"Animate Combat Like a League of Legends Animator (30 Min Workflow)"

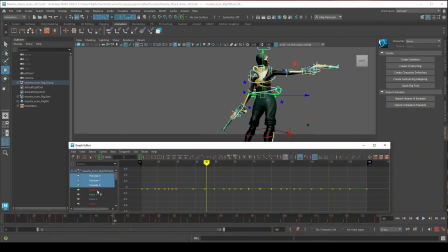639s
Okay, let's animate the torso. Since we were animating these controllers simultaneously at the same time, these curves roughly are moving into the same direction. They're not working against each other. And that's actually really important if you want to get this smooth torso movement.
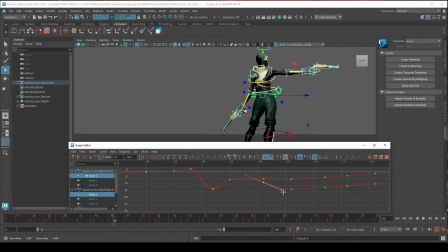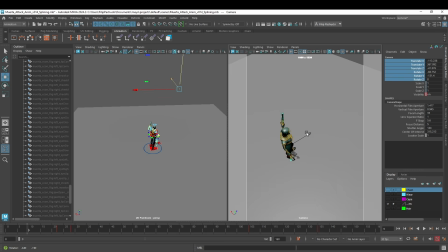666s
Alright, let's set up the camera angle. I will move it above the character, something similar to the gameplay perspective, like in the Dota 2.
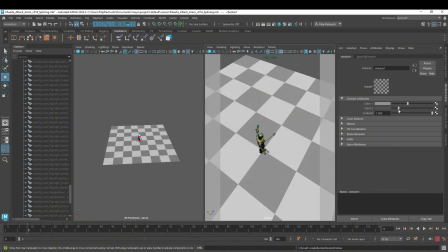674s
And let's add a grid for the reference so we can see how the character moves.
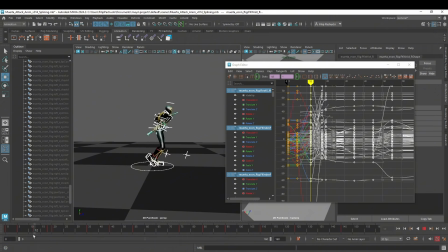679s
Right, let's retime it even more. And I will continue doing this until I find some good timing, something that feels right. To me, the rest of the animation felt a little bit floaty. Everything was moving really slowly, like underwater. So I just grabbed these curves and compressed them.
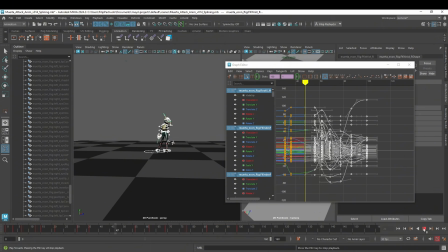702s
Remember, it's a gameplay animation, so it has to be dynamic.
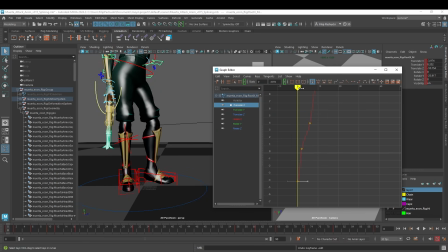708s
So after retiming, I probably butchered some of these curves, so I have to go to the graph editor and make another cleanup.
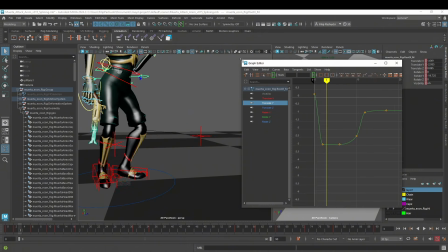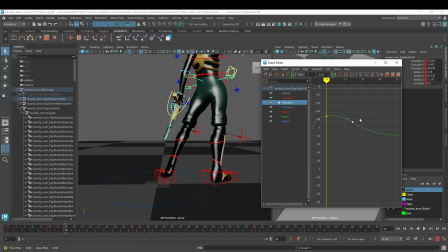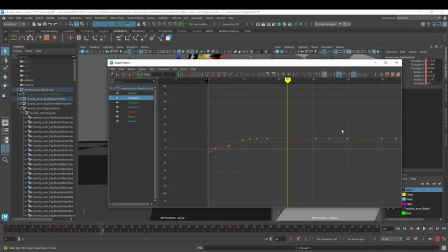If I'm happy with the results and I'm done with the graph editor, I can move to the motion trail and polish the trajectory.
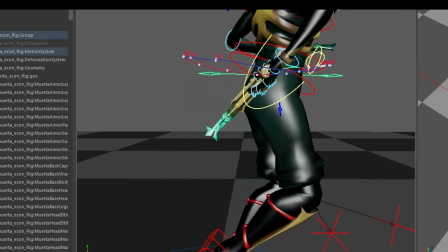752s
I will start with the hips because they are the source of the movement, and everything will be driven by them.
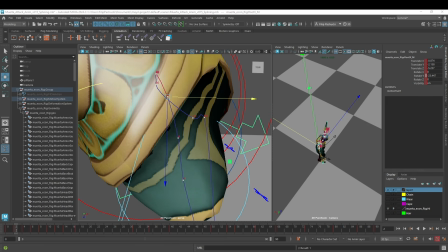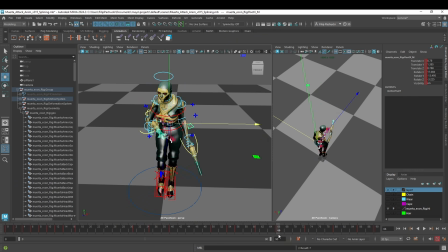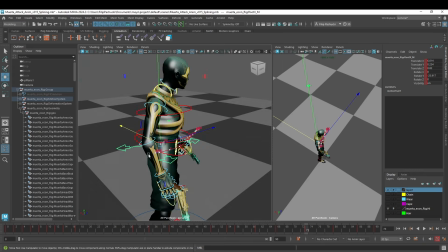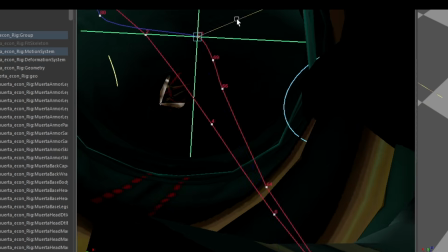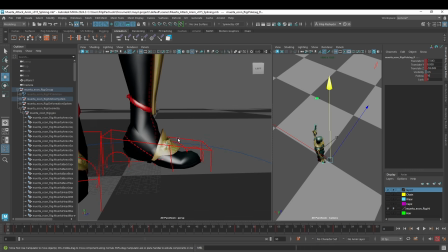807s
Let's polish the foot.
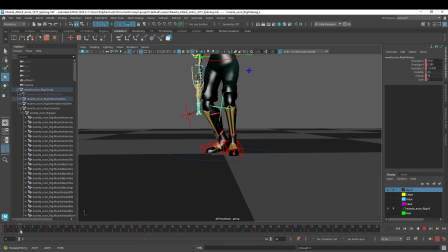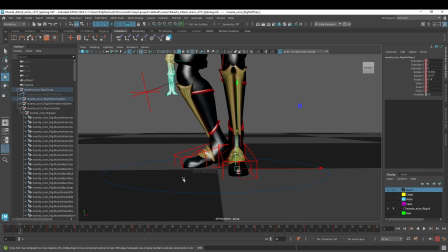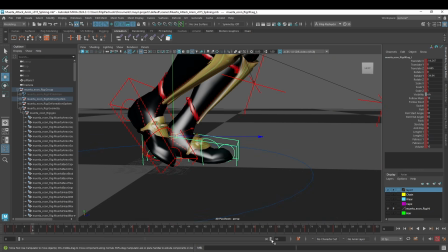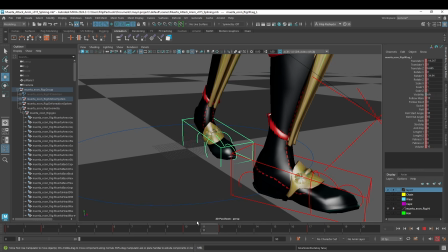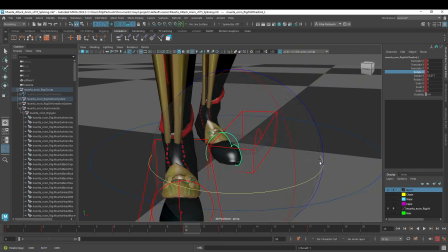832s
Make sure the foot is rotated through the correct pivot point. Don't just slide the biggest controller.
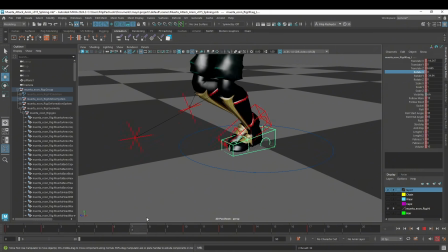839s
Use the channel box or these smaller controls.
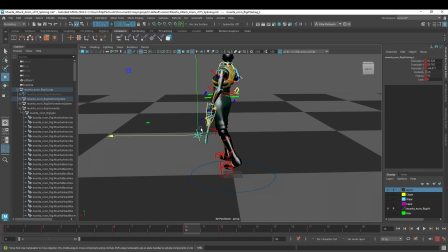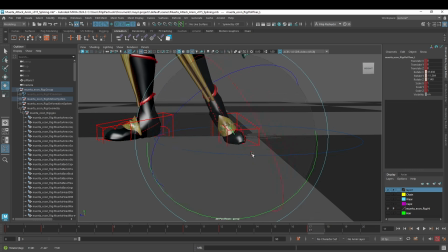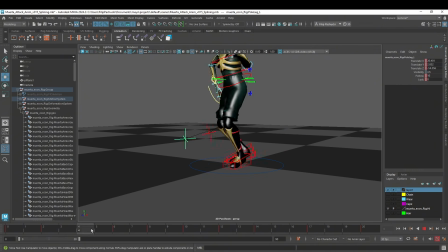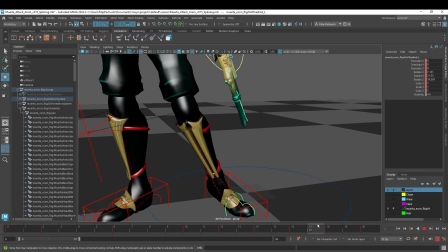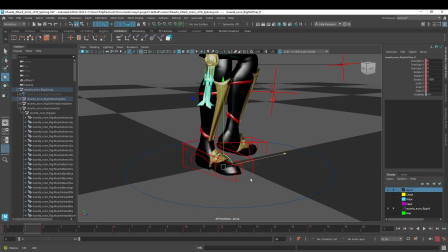868s
Let's animate another foot.
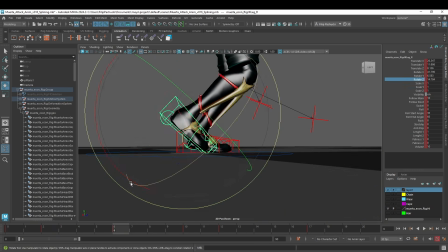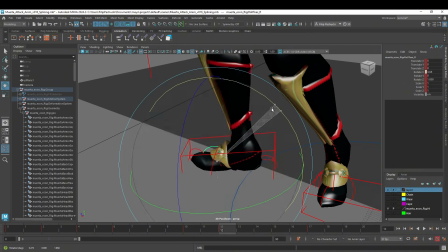878s
Don't just simply put the foot on the ground during the step. Always try to add some detail, some additional motion.
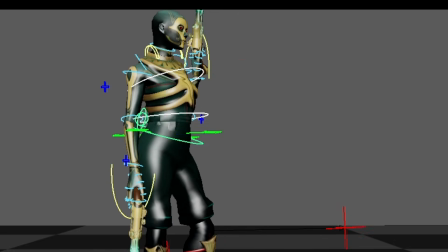888s
Okay, right now let's polish torso.
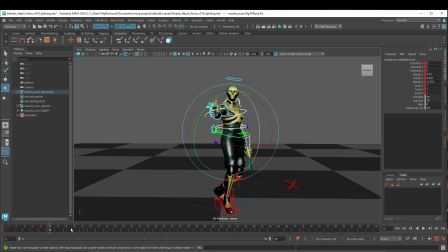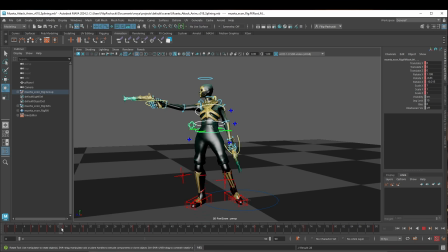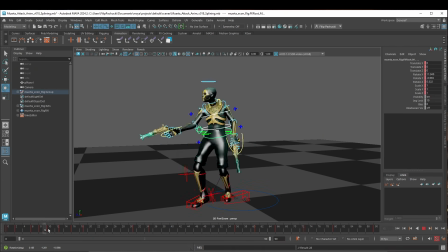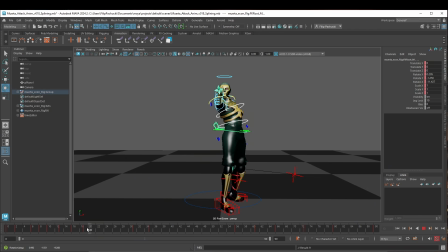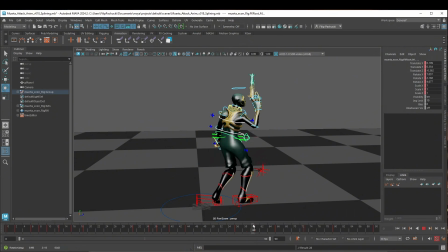942s
Let's overlap the chest during this motion. Okay, and let's create this nice overlap at the end of the animation. We can settle down to the idle pose.
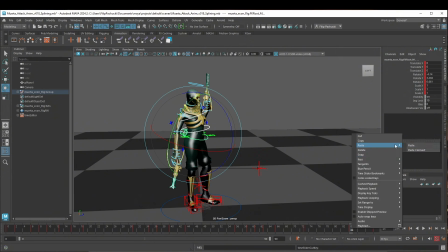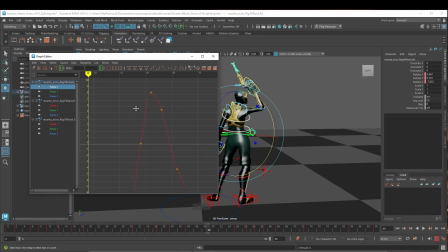963s
Okay, and now we can clean up the calves. Usually they are moving at the same direction. This is why I was telling you to select all the controllers at the same time during the posing.
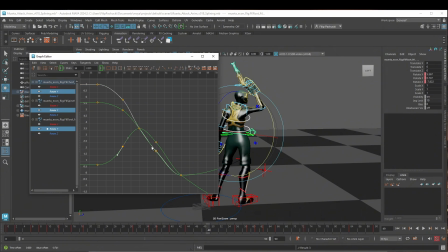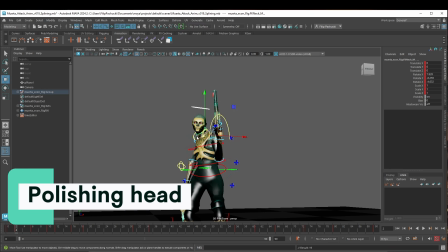984s
We're getting closer, let's animate the head.
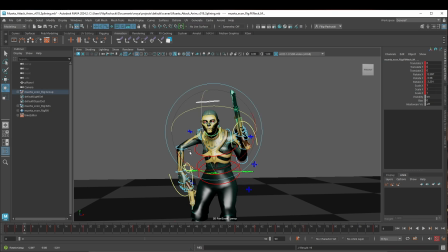Here we can add some small overlap that will soften the animation. This looks pretty good.
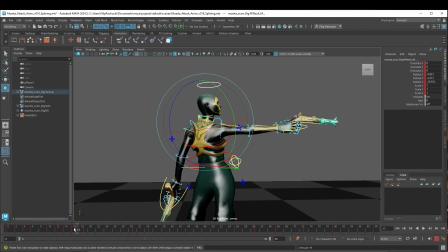1001s
Be careful though, we don't want to make it too floaty. There's a fine line between having a cool overlap and floatiness. What I meant by that is that this secondary motion can't be moving all the time. So it has to happen after specific moments in your animation, for example, broad movement,
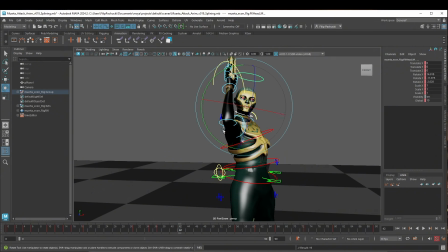1020s
but it can't last for too long because otherwise it will steal the attention from your pose. The pose won't be readable anymore. And we don't want that. We want to make sure that the character stays in this pose and it's super clear.
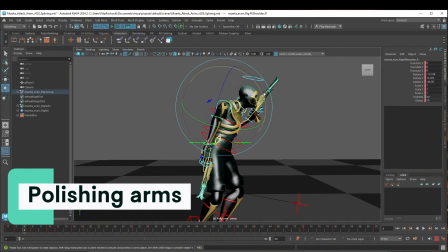1038s
Okay, we finished with the head, so now we can move on to polishing both arms.